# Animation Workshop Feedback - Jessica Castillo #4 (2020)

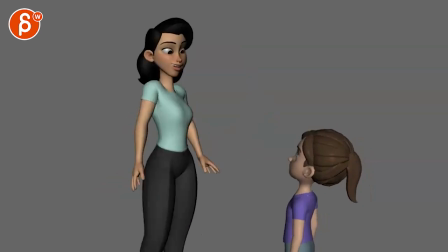0:04 Alrighty, new version here with sound. Let's watch this in full.
Of course I have superpowers.
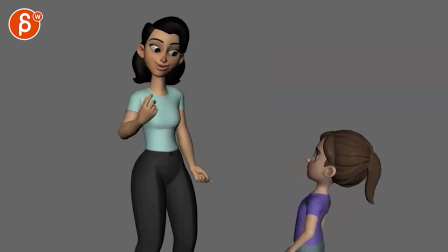0:08 I have super strength, I can fly, I have laser vision, all the good stuff. It's just, you know, I gotta keep it on the down low.
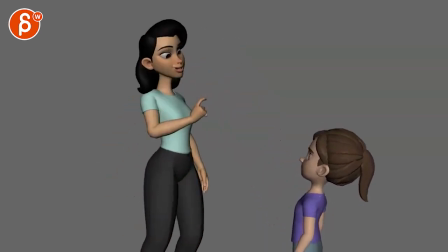0:15 Of course I have superpowers.
Alright, I'm turning on the sound on my end just a tad. That's all pretty cool. I like the changes that you made. I have little tiny things here and there, but other than that...
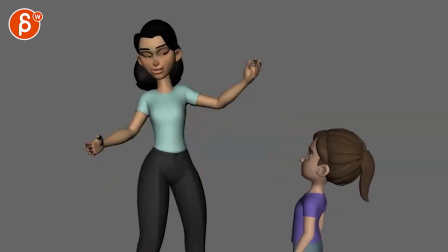0:30 you mentioned in an email, first pass, kind of a rough idea of what she's going to do. I think that's pretty cool.
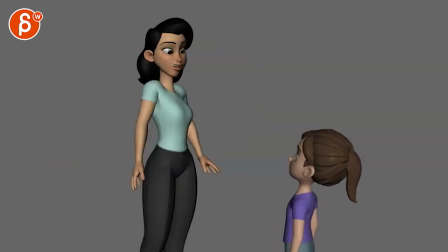0:37 I think that's all the right idea. Just watching this, I know it gets into this, but then you still got kind of a twinny pose.
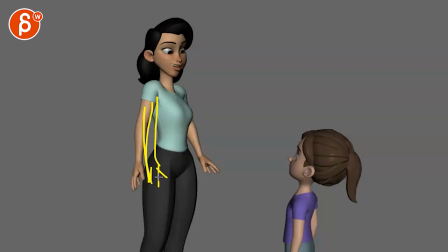0:49 It's almost like, I'll just put that, like she has her hand on the thigh here closer, and maybe that just, you know, maybe goes up a bit. Might not have enough time, so maybe just maybe split the difference here with a bit of a
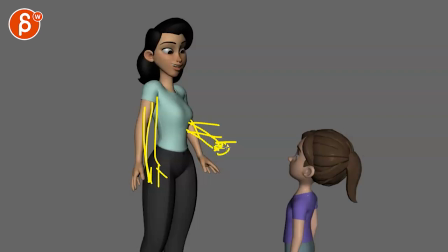1:02 just like a gesture, like a finger point or something. Maybe it's not a point, but just something a bit different from this side. That could be a more triangular, simpler pose with a bit more of a complex finger pose getting into this. Just so it's not the kind of same pose, kind of twins.
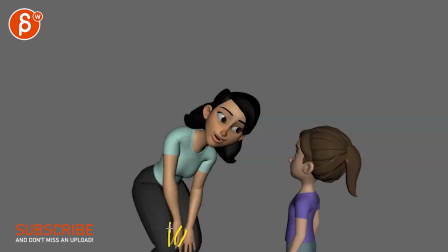1:22 I think that's cute. I think we could potentially just can push that a bit more off to one side, and that way it will also get away from that idea, but with arms here. So if you have potentially this hand here, right, and then this hand here,
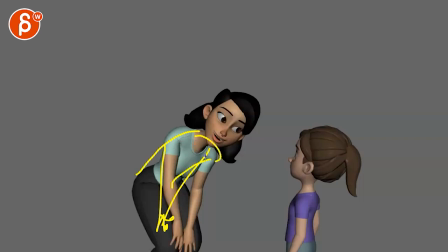1:39 it might force her into a bit more of a lean, maybe, I'm not sure, but, and then that way you have just the overall feel of head and arms giving you that kind of line towards the girl, if that makes sense, where we can just kind of push that line of action a little bit.
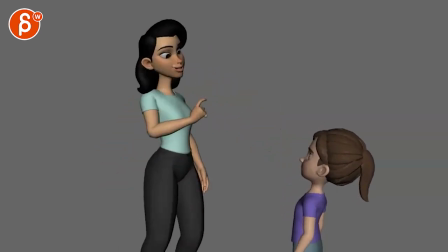That's super cute. I mean, I like all of that. That's all cute. Same thing here. Again, I'm harping on things, but then you get into, it's getting a bit similar.
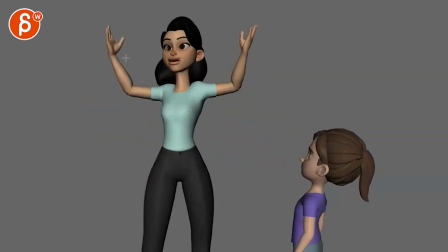2:10 I know there's an offset there visually. We're getting very close here to a mirror.
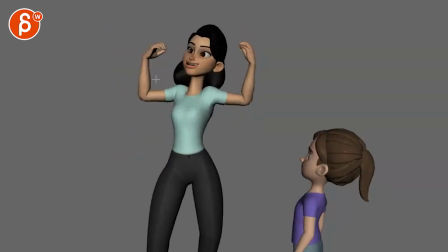2:15 And I know it's kind of anticipating into this, but even that, if there could be maybe, maybe there, that has a framework to offset and giving us a bit of a lower arm, higher arm,
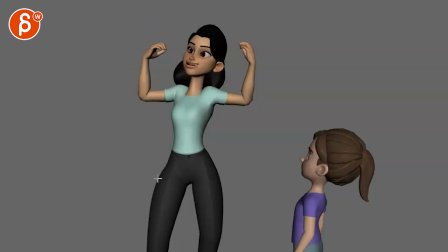2:28 and I know at the end it's kind of almost the same, but just I'm trying to get away from really the mirrored aspect, because then you got that feeling just a bit mirrored there.
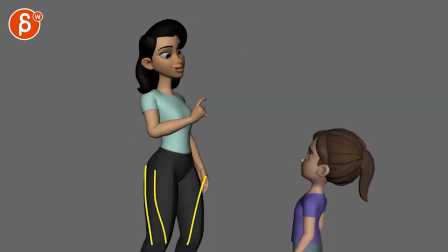2:40 And even if you get up on something like this, maybe she could just have straighter legs, so that when you go into this, that's the big contrast.
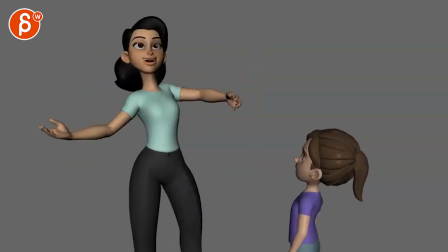2:48 So otherwise we're getting kind of into the same leg poses as well, just with the weight shift.
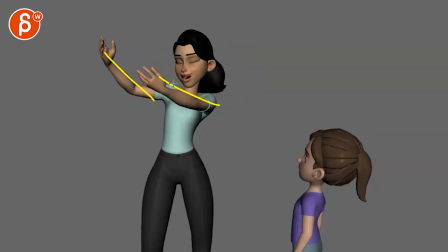2:54 And same thing with that, where we kind of go out, even though it's silhouette wise offset for sure.
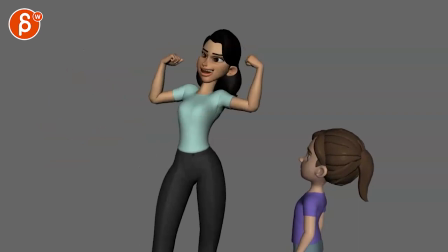2:59 I wonder if there's anything you can do differently. I can fly with this. This is more like a ta-da or something, but what could be a cute little thing for a kid?
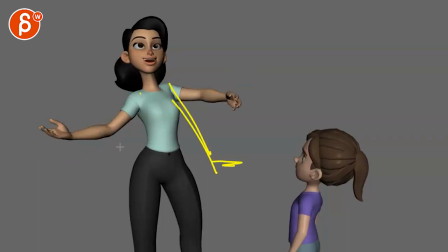3:09 I can fly. This is like, don't do that, but like, you know, arms down, Iron Man style, with the head, like a head wiggle or something. And imagine she gets on her tippy toes again, legs together, and she would go up, up, up. Like nose up a bit, something. I don't know, I feel like that could be something a bit more interesting with that moment.
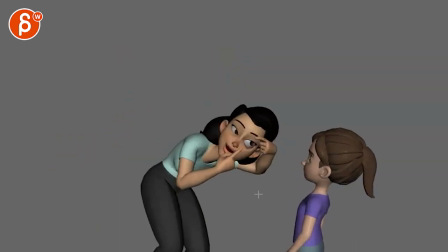3:30 I like that. This made me laugh. This was really good. And then here,
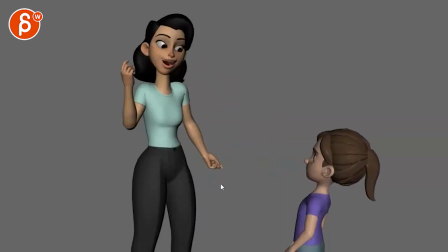3:37 not sure that you need that. I'm only mainly reacting because this is all cute, but then watch out again.
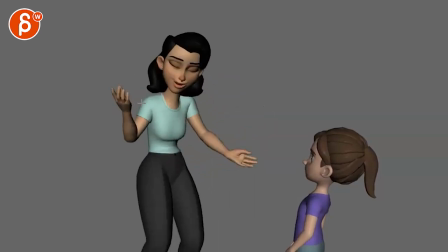3:45 We're getting into similarities there. Yes, it breaks it up here.
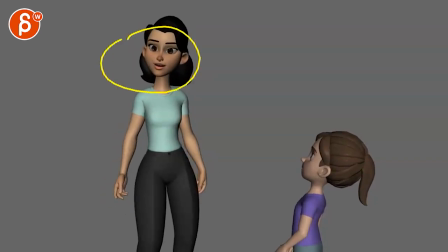3:49 But what I like is this, that she's telling her something, and he goes, okay, well, I gotta figure something else, I gotta lie to her, I gotta say this.
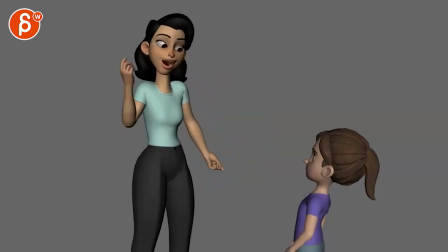3:57 And if we could kind of go from that to that, where her arms, again, might be down, where, hey, again, in an offset thing, where maybe when you go down, it's kind of like the way you have it here.